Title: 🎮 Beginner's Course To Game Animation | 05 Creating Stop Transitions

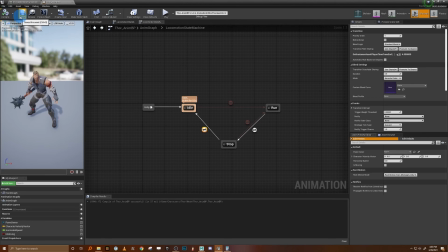(49:15)
Let's make it 3.5 now and see if we kind of got rid of most of that little hitch in there.
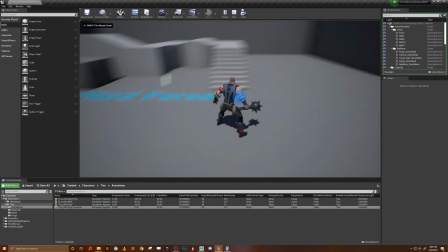(49:23)
And let's see.
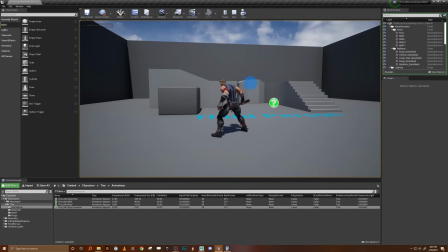And so now that we did the math, it looks pretty perfect.
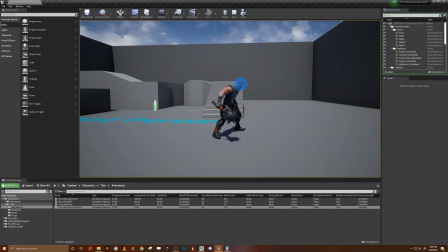(49:37)
Now that we sunk up. So if you didn't understand what we just did there, essentially what I was trying to do was we have one full loop of that idle animation in our in the end of our stop,
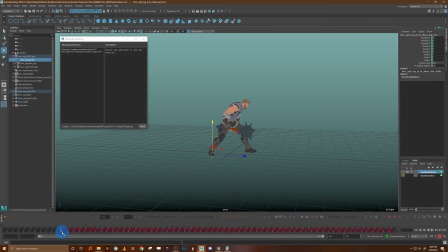(49:49)
right, that we animated in Maya. What I was trying to do was to try to get the crossfade back into our idle state to start at the exact same time in our animation that our idle loop starts to kick in. So that's why I was looking at this.
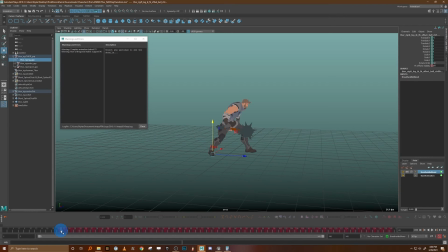(50:04)
And if we do that, what's essentially happening is those two idle animations are starting at the same exact time and just crossfading between each other, which got us a buttery, buttery smooth transition. Okay?
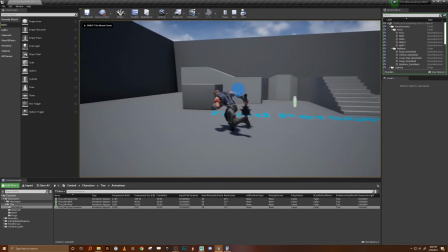(50:18)
So let's just look at it a couple more times to see if we see anything else that looks off.
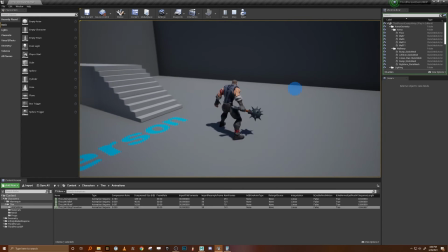(50:24)
Kind of let it play all the way out into idle. Looks pretty good.
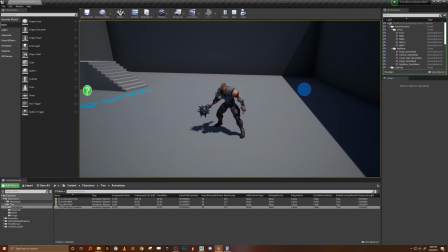(50:30)
Let's kind of look at it from the forward view and back.
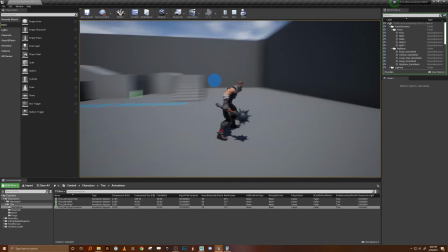(50:35)
All right, so that is it.
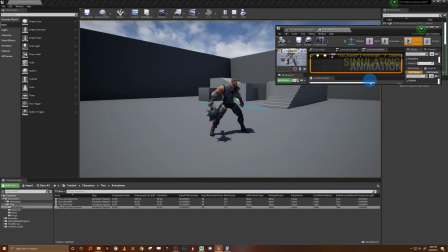(50:39)
Let's look, lastly, before we jump out, at it actually working in real time here, like we did before.
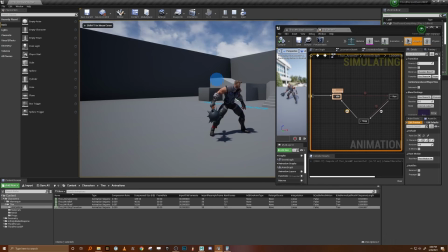(50:47)
Okay, so you can see we're stopped, we're in the idle.
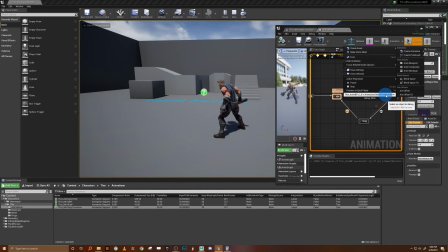(50:49)
Oh, we gotta watch the right character, so let's click over here and watch our third person character, okay?
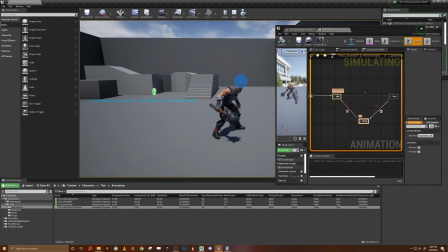(50:57)
So we're in our run animation, and we stop, and we have a 4 second transition out of it. You can actually see it literally counting down.
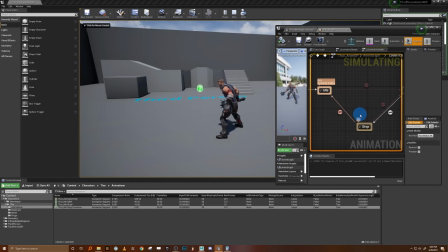(51:06)
If you kind of look at the here, if we kind of zoom in and look, you can see the percentages as it's crossfading over as we stop.
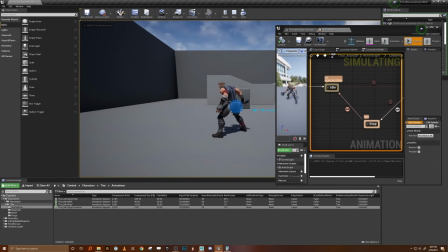(51:14)
So it's 100%, and then it starts counting towards the idle and away from the stop until it's eventually fully in our idle animation.
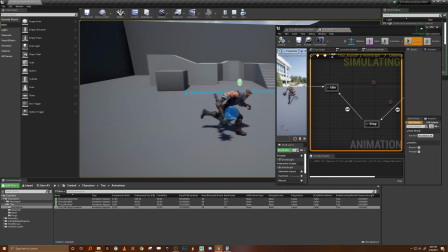(51:23)
And likewise, you can see that we stop, and if we move again, it's cutting directly over there.
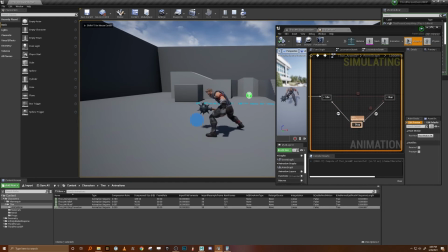(51:28)
Let me zoom back out a little bit to our run animation. And so everything seems to be working exactly as we intended, which is awesome. As with all things in game development, that took a little bit of problem solving to get exactly what we were looking for. But with a little bit of math and a little bit of know-how, we got something that I think looks pretty good. And overall, I think it improves the fidelity of the character quite a bit and adds a lot of believability to that stop that wasn't really there before. And you can kind of extrapolate at this point how adding transitions between lots of different motions in the game can get you something that looks really beautiful and really smooth. Now, as always, I like to kind of take a moment before moving on to the next project and go over my work with a little bit more of a fine-tooth comb. So let's hop back into Unreal one last time and just sort of talk through some areas that we could maybe improve on this animation to just make it really shine for the future.
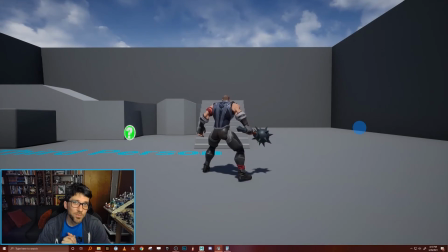(52:26)
All right, here we are back in Unreal for the final time today, and we're gonna just look at this animation with a little eye of scrutiny to see if there's any areas that we can improve. Now, I kind of looked at it already and have some notes for myself, and I'll kind of explain to you some of my reasoning behind it.
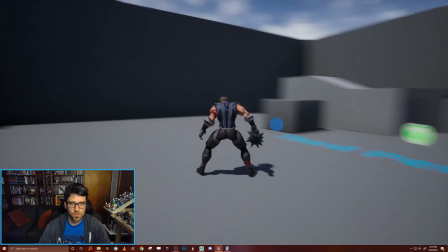(52:43)
The first thing that I was noticing on the stop was that when it's going directly
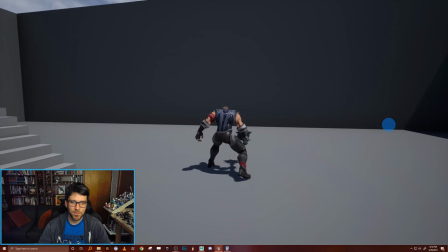(52:49)
away from camera and looking particularly right at the butt of the character, which is very shiny, by the way,
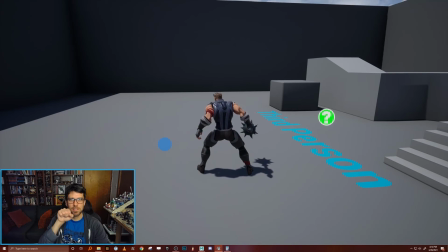(52:56)
that the hips of the character just kind of go straight forward in one axis. It's almost like a little punching bag going like this, whereas the upper body has this sort of fluid, nice, natural feeling rotation to that.
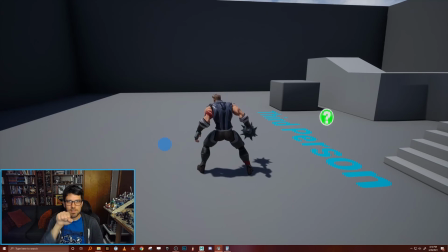(53:11)
It feels very disconnected from the lower body. You don't see any of that in the hips. You don't see any of that in that butt pelvis area, and you definitely don't see any of it in the legs.